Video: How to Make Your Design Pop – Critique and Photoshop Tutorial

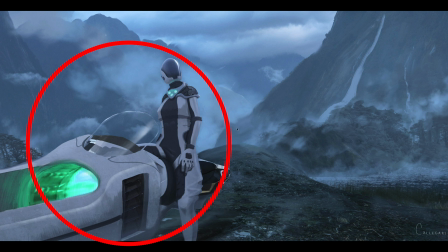249s
I feel like this character can pop out a little bit more with darker values and the background could protrude back a bit more with lighter values. So I will be tweaking that. And I think that's it. So these are Morris's frames.
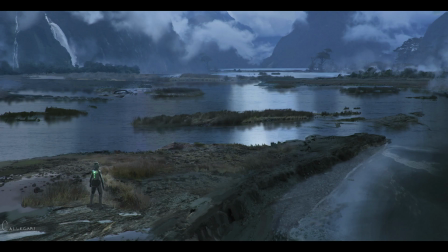261s
I think they're quite beautiful. I think he's done an amazing job. But I'd like to get in and tweak some of his frames based off of my personal preference.
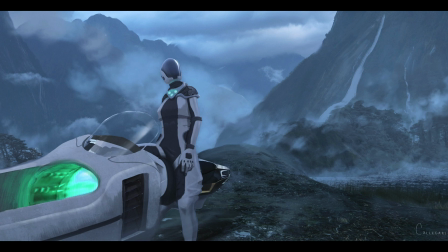270s
So I'm going to start with this frame here, which I've done a little bit of work on already.
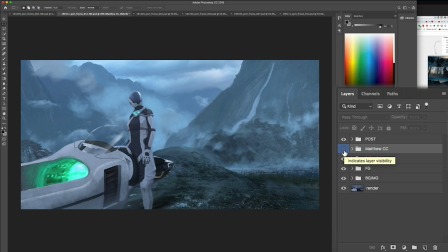276s
So this is where Morris was. And after I had done my tweaks, this is it after.
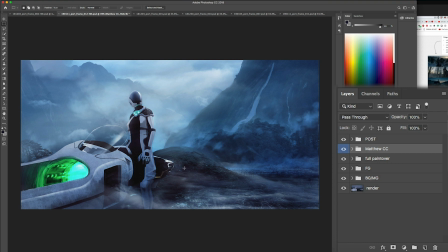282s
So what you'll see in this frame is I increased the contrast overall. I played with the values and I adjusted the layering of the elements. So I'll break this down one at a time. So you can kind of see what I did here.
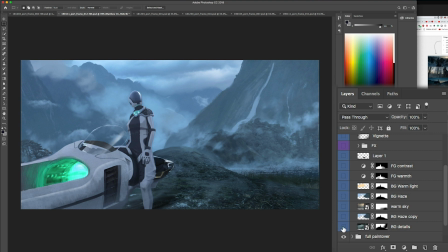297s
So I'll turn all of these off. so first I was looking at the background and I was trying to push that's my dog Chewy he's barking all right so first I started with the background and I wanted to push some of the elements back so if I'm looking at some of the background stuff I did I added a few
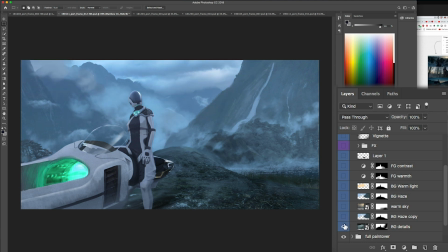313s
more layers of clouds just to get a little bit more value change so I just added this as a soft light in the background then I added a little bit of a haze this is just another soft light that I painted so it lightens the values in the background.
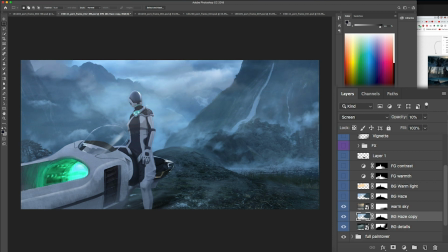327s
Then more detail. I used the warm sky because I looked at what Morris had done and I felt like everything was just all blue. And I wanted to have a little bit more contrast between the hues. So I wanted to use a complementary color to all of the blues that he was using here. So I added a little bit of warm detail here with the sunlight passing over our character and in the background.
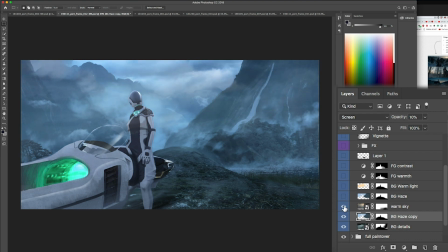347s
So you could see what that looks like here. It's very subtle. As you see, these will all add up.
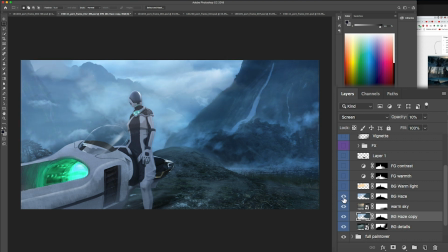352s
Then I started adding more background haze, trying to push that background even further back and you can see now the background now is this extreme background here and then the mid ground here with this mountain now there's a lot more separation with the two
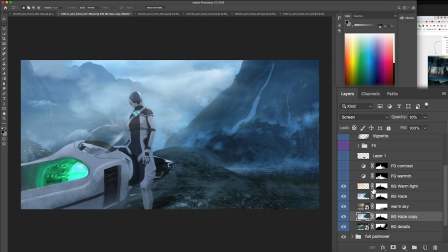365s
then I wanted to enhance this warm light so I just painted a very soft warm sunlight here and then I wanted to start increasing the foreground contrast I'm going to turn these three layers on and you're going to see I just added these mostly as a soft light oh
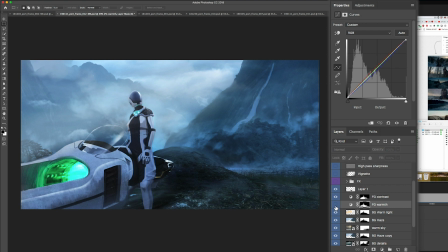380s
actually these are just curves I just was messing with the curves and I masked out the areas you could see the the layer masks right here and I just adjusted the value so that the I'm only messing with the foreground adding a little bit of warmth adding more contrast and then darkening this
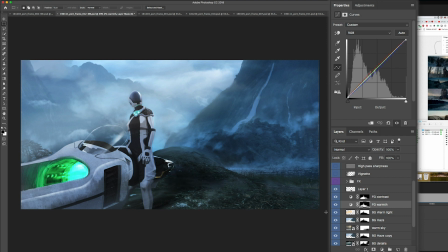397s
spot here because it was a little distracting for my eye next I started adding some effects so you'll see this in my folder here and essentially I wanted to add this cool low-lying fog just to give this shot a little bit more atmosphere.
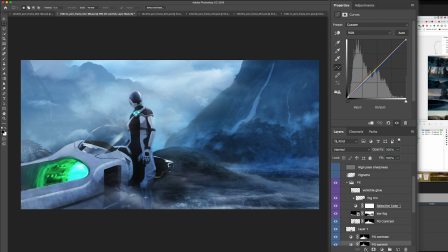415s
So I found this cool image, the stock image of some fog.
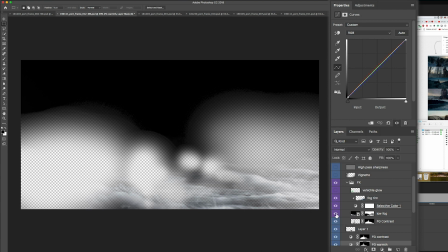420s
Let me show you guys there. Let me isolate that. All right, let me open that up so you guys can see what that looks like.
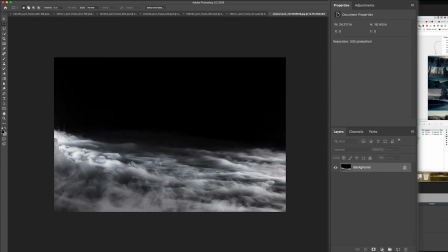425s
So I found this cool image on a stock site. Very cool.
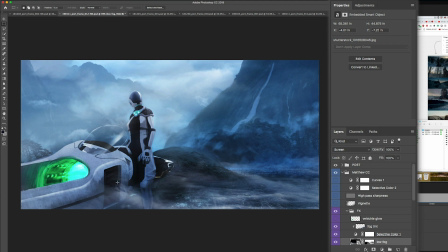428s
So I painted some of that in here, having it come out of the exhaust of the side of this vehicle, and then let it sit on the floor here. And I color corrected a little bit to be more blue, just to match the environment around, which you can see here, just a little bit of color correction.
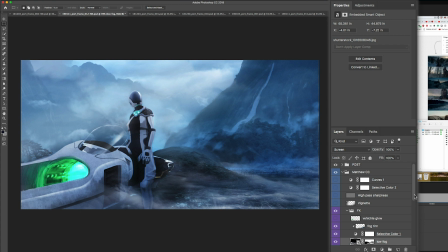446s
And then overall I started doing a couple of things. I added a vignette to this where I'm just closing off and darkening the edges here just so that the highest point of contrast is on our character's face right here. So I'm closing up some of the details on here so that we can look at this character. Next I did a high pass.
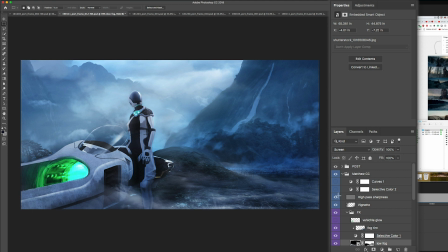465s
It's going to be hard to see this but you could see it in the details here of the vehicle let me just isolate this high pass basically
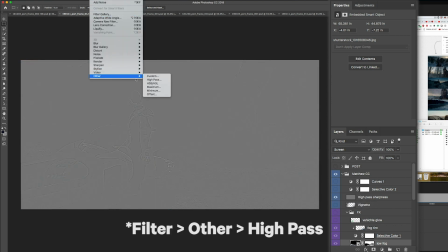471s
what a high pass does if you go to filter go to other and go to high pass what it will do is it will look for
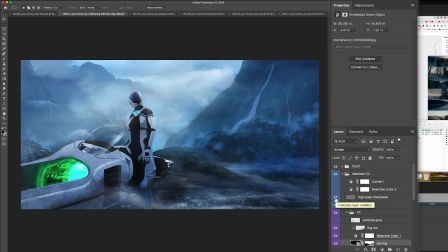477s
all of the edges and enhance them in lightroom this is called clarity so that's kind of what it's uh what it's uh emulating
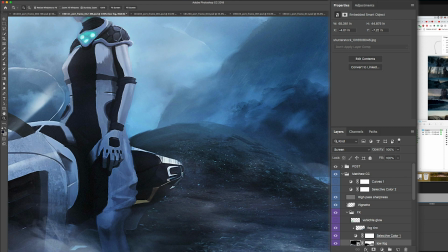486s
but it's taking all the edges and enhancing them so if i go really close you can see what i'm talking about here so this is with it off and with
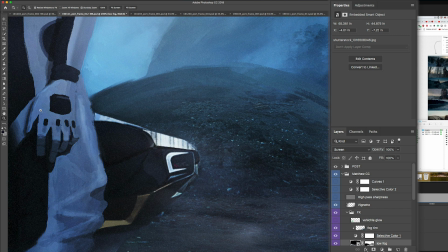494s
it on you can see how it's sharpening the details on the globe.